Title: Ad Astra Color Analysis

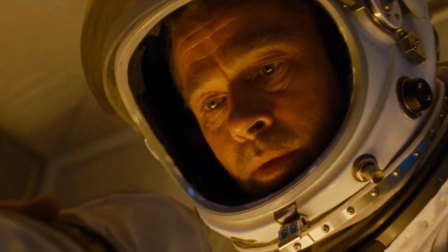249s
Here the colors serve to distinguish the cold and isolation that both him and his father faced for years,
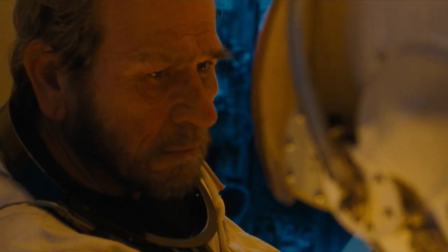255s
to the warmth and love between father and son in this short but sincere moment.
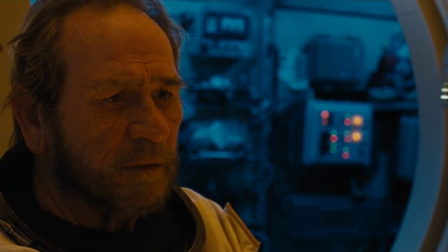259s
The color yellow has transitioned from a color of chaos and determination to a color of warmth and love.
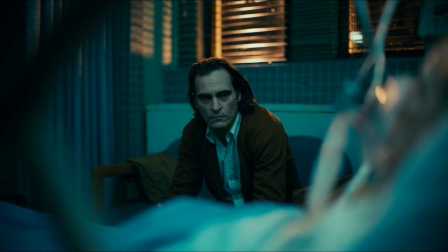264s
In Todd Phillips' Joker, the colors blue and yellow contrast as Arthur goes through crises.
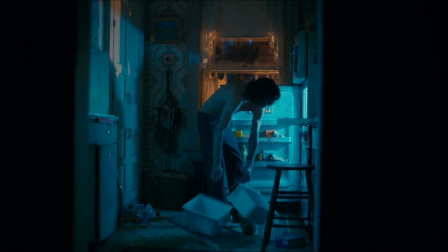270s
The film is about the opposite ends of the spectrum, the duality of people, their shadows, and their lights.
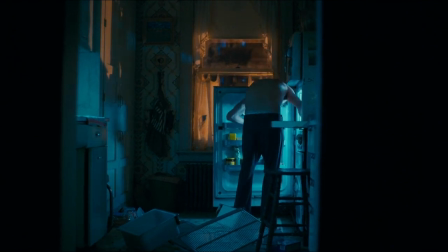275s
By placing these contrasting colors together in a frame, they reflect what is going on internally with Arthur and create a separation.
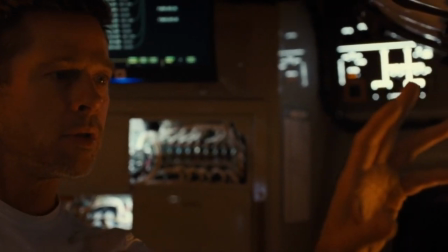283s
Ad Astra's use of color to develop Roy's character and reveal a vulnerable side to him strengthens the movie's
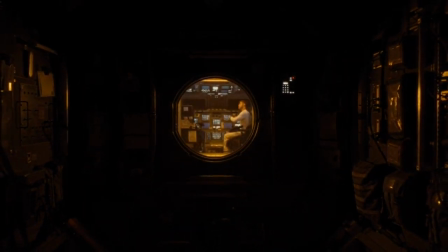289s
emotional journey and goes to show how much color can influence an audience's perception and experience of a film.